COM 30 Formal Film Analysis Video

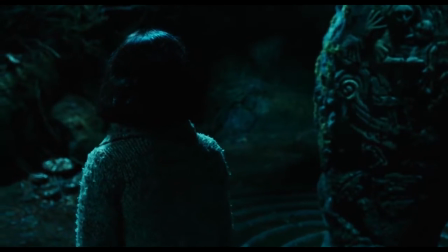[0:03]
My name is Sochi Williams, and the film I will be analyzing is Guillermo del Toro's
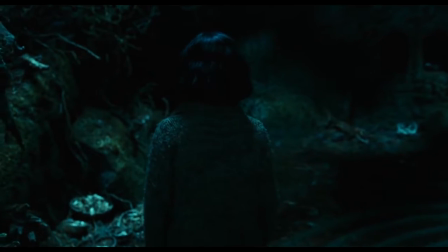[0:12]
2006 film, Pan's Labyrinth.
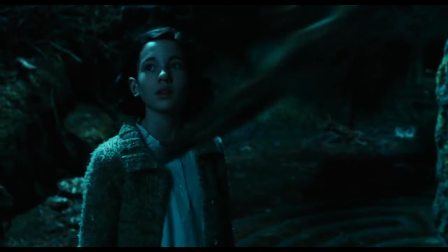[0:18]
The scene I chose is one in which the protagonist, a young girl in Civil War Spain named Ofelia, meets Pan.
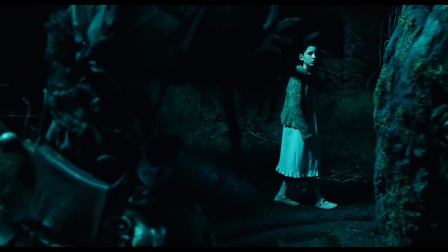[0:27]
This is a meeting that acts as a catalyst for most of the action on screen.
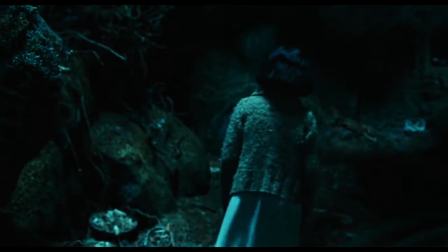[0:33]
What is most significant about this scene is that this is where we learn just who the real monster is.
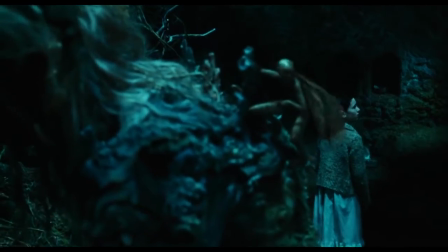[0:41]
Using specific horror genre techniques,
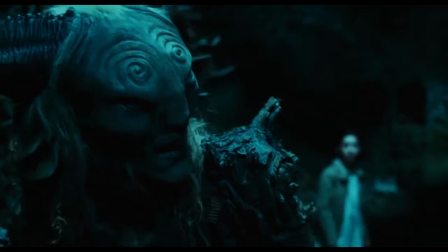[0:44]
Del Toro begins to subvert the idea of who the true monster is, and it isn't the fawn.
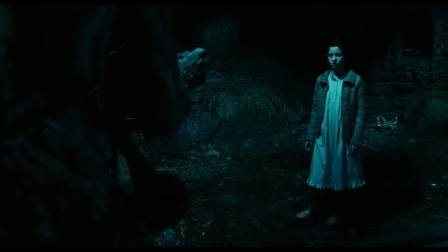[0:52] ¿Sois vos? ¿Habéis regresado? No os asustéis, os lo ruego.
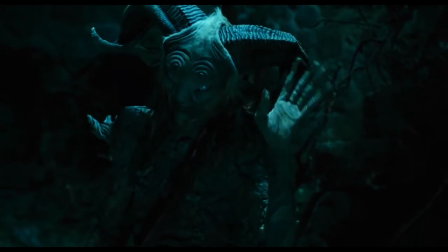[0:59] Mirad.
So, very early on, we learn that Ophelia is a kind of imaginative girl
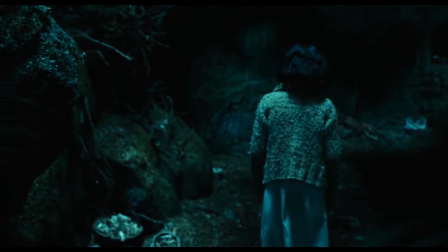[1:07]
who uses her many books to escape the sadness in her life.
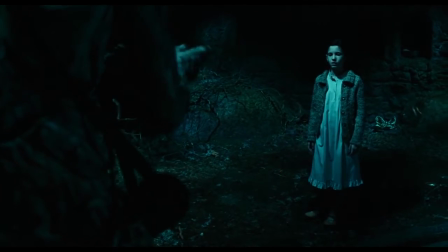[1:13]
She lost her father in the war, and her mother remarried and is expecting a child with a cold,
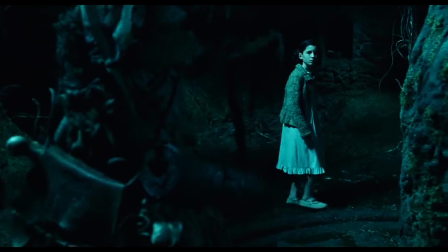[1:21]
brutal military captain, Capitan Vidal. Knowing this about her character,
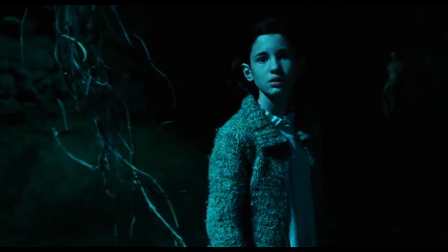[1:28]
it is not surprising when Ophelia decides to follow a
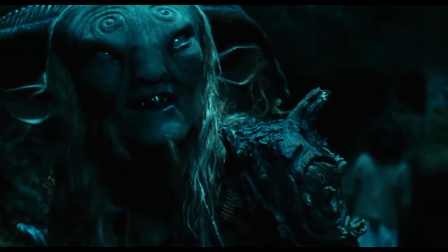[1:32]
fairy into the labyrinth after being awakened in the middle of the night.
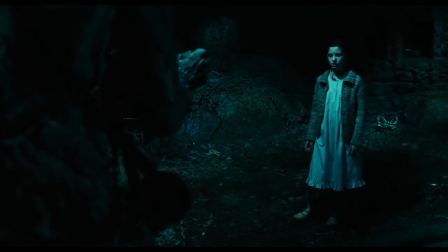[1:42] ¿Sois vos? ¿Habéis regresado? No os asustéis, os lo ruego.
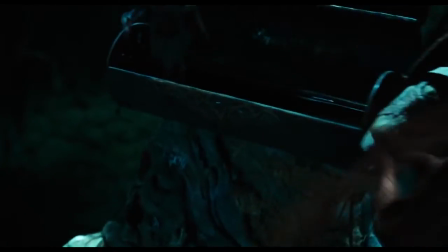[1:49] Mirad.
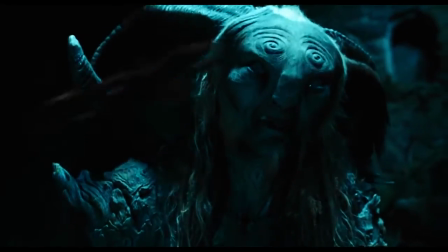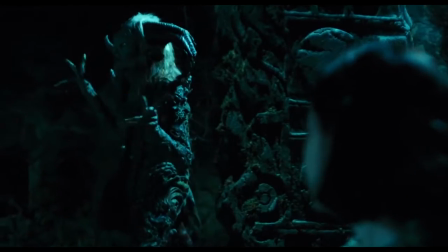[1:58] Mi nombre es Ofelia.
On the subject of shots, for the most part,
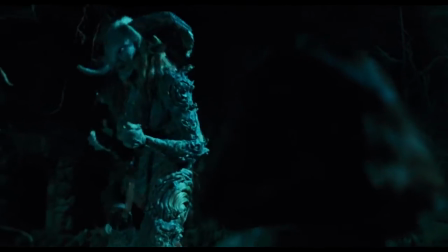[2:06]
Del Toro maintains eye-level shots, keeping the scene pretty neutral.
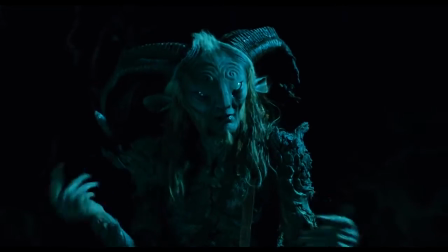[2:12]
However, there is a significant
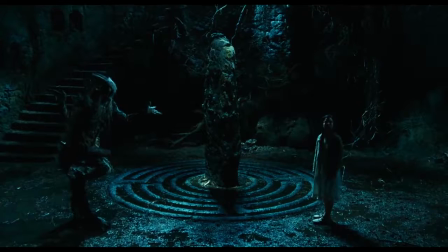[2:15]
wide shot where Pan describes the labyrinth as the last portal
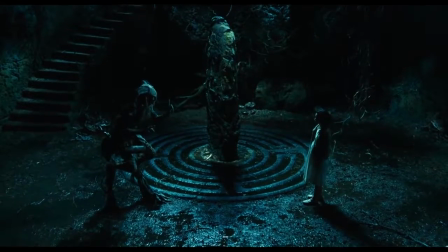[2:22]
Ophelia's true father left for her to access her fairy realm. This long shot serves to show the dilapidated state of the
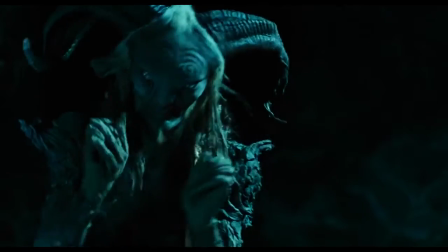[2:33]
portal as a testament to just how long they've all been waiting for her return.
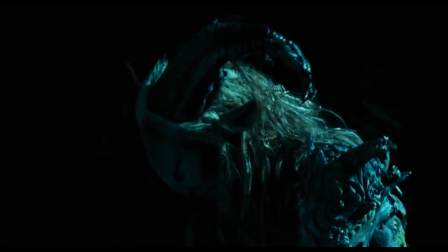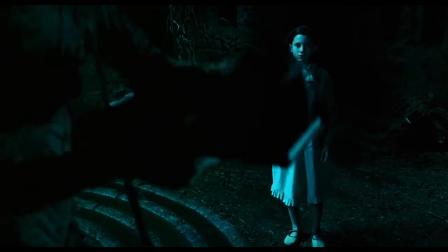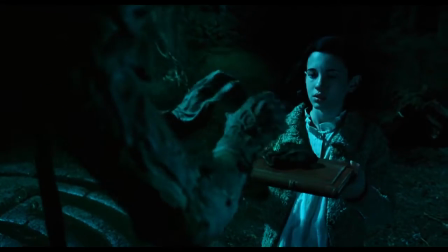[2:50]
Ways Del Toro conforms to the horror genre is the low-key lighting he uses in the labyrinth.
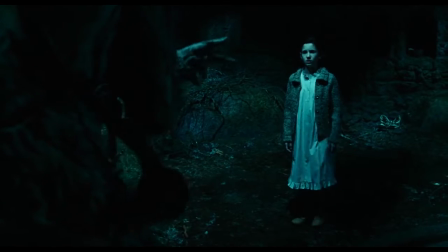[2:58]
While this does lend an eerie effect,
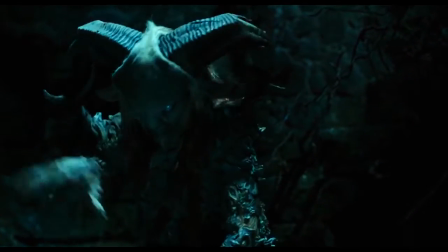[3:02]
scaring the average viewer as to what's lurking behind the dark corners,
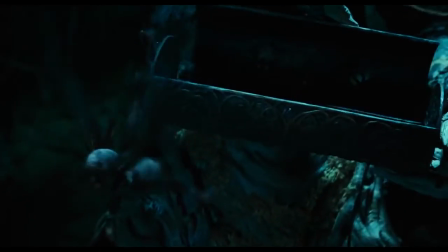[3:08]
there is still more genre bending to be done.
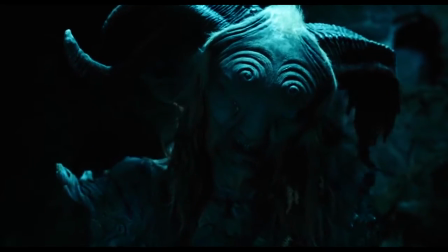[3:12]
This is achieved by the blue cast over most of the scene. It acts as a softening effect on the scene while still maintaining the eerie shadowy lighting.
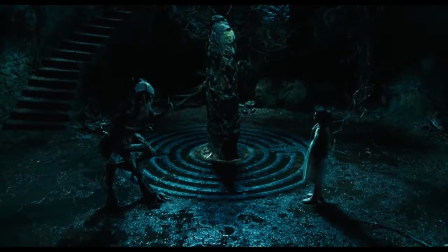[3:26]
While the shadows are still there, like the ones that allow for the jumper scene of Pan's appearance and his disappearance, it is not as chilling as your typical slasher.
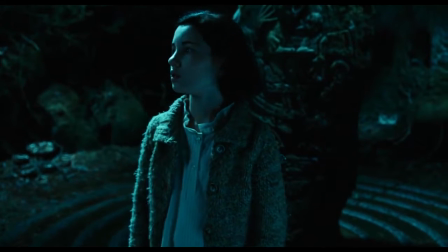[3:41]
The appearance of Pan is pretty significant in how Del Toro plays a trick with the cinematography.
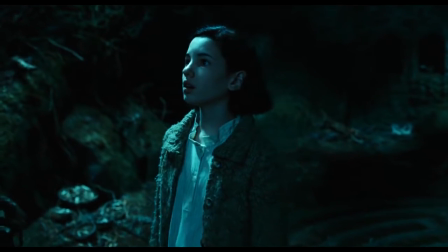[3:49]
The reason that it is a jumper is because we follow the fairy through the labyrinth
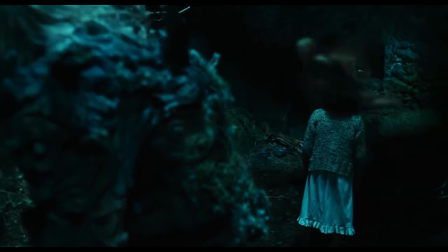[3:56]
as it flies around and lands on a structure that at first glance is not unlike the other
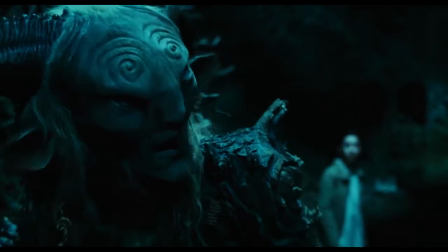[4:04]
old stone structures in the maze until it moves.
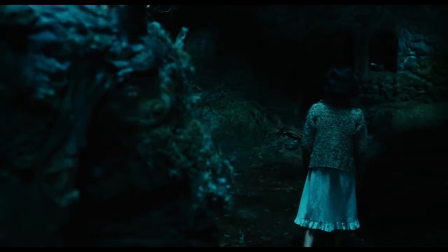[4:09]
It is a close-up shot, and as Pan moves, his face turns to the camera,
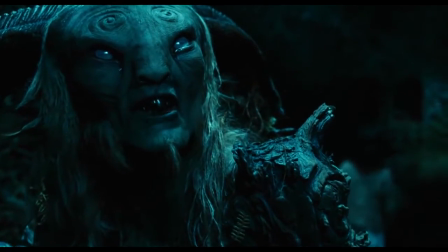[4:15]
and that is how we get our first look at him as scary trickery.
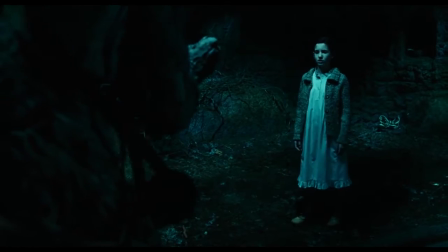[4:22]
It is easy to pull these kinds of tricks as Ophelia walks into the maze surrounded by darkness.
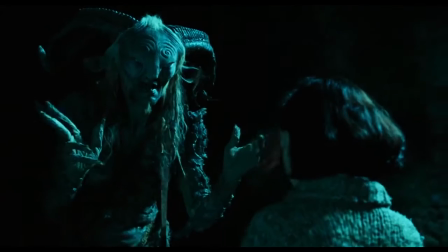[4:30]
The cinematography of Pan leaving is more of the same trickery,
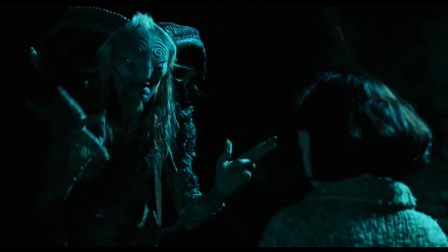[4:36]
as Del Toro has him receding into the darkness until he's no longer there.
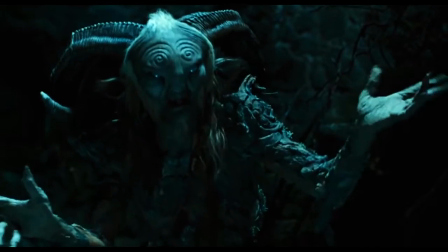[4:45]
On the topic of mise en scène, there are two things to discuss.
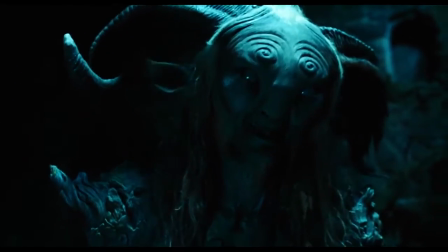[4:52]
It is important to discuss the costumes first. Pan's Labyrinth is a period piece set during the Second World War,
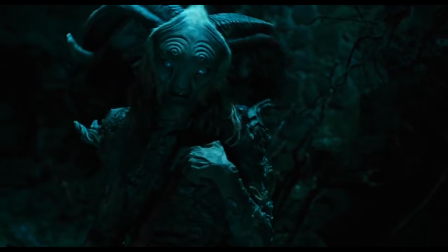[5:02]
And in this film, at the end of Spain's Civil War,
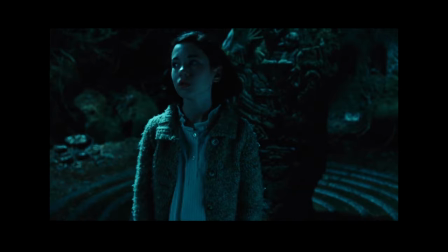[5:08]
note the style of Ophelia's hair and nightgown, sans any modern cartoon characters.
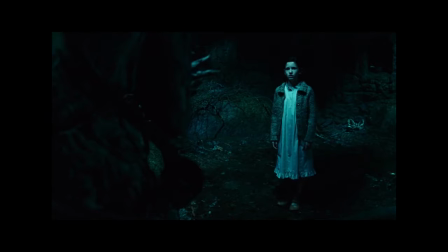[5:16]
As far as genre-defying goes, this is pretty blatant. The audience is forced into the real conflicts facing the country and the very real costs,
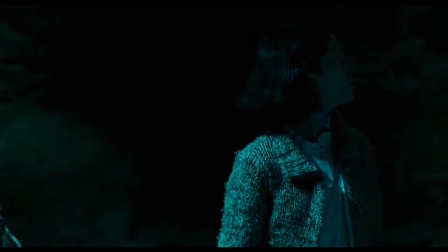[5:30]
making them hard-pressed to imagine any horror worse than a country during wartime. Another significant thing about Ophelia's costume is the color she wears. In general, Ophelia wears a lot of natural earthy colors, and specifically a lot of green.
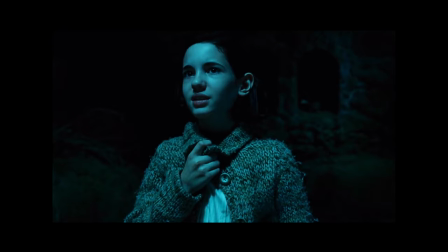[5:54]
This scene is no exception, as she sports a green sweater over her nightgown. Green is the color most associated with nature, which is fitting as Pan
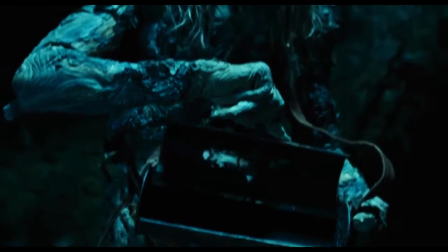[6:06]
informs her that she is a forest princess who has been
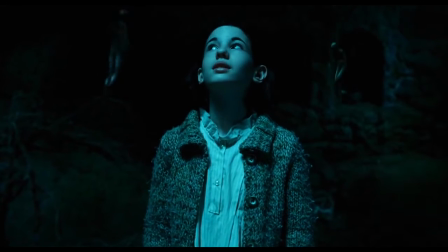[6:12]
reincarnated and returned to the forest.
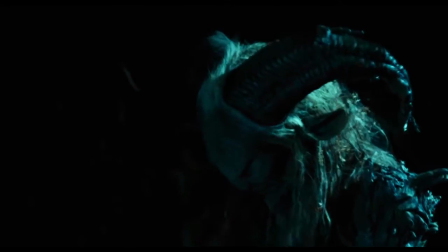[6:18]
It is important to note that Del Toro follows a classical Hollywood narrative to tell this story.
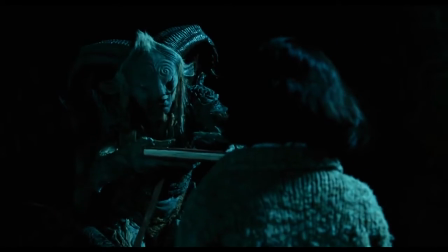[6:25]
Ophelia's motivation is clear. She thinks of this as another of her fairy tale adventures.
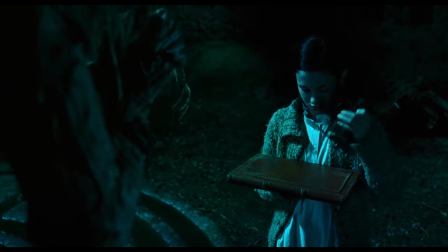[6:32]
This is punctuated when Pan hands her the book that details her tasks.
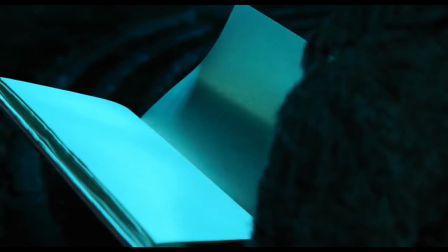[6:39]
In addition, Pan asks her to complete these tasks to prove her virtue, a classic take on the monomythical hero's journey. These tasks provide ample opposition to her goals.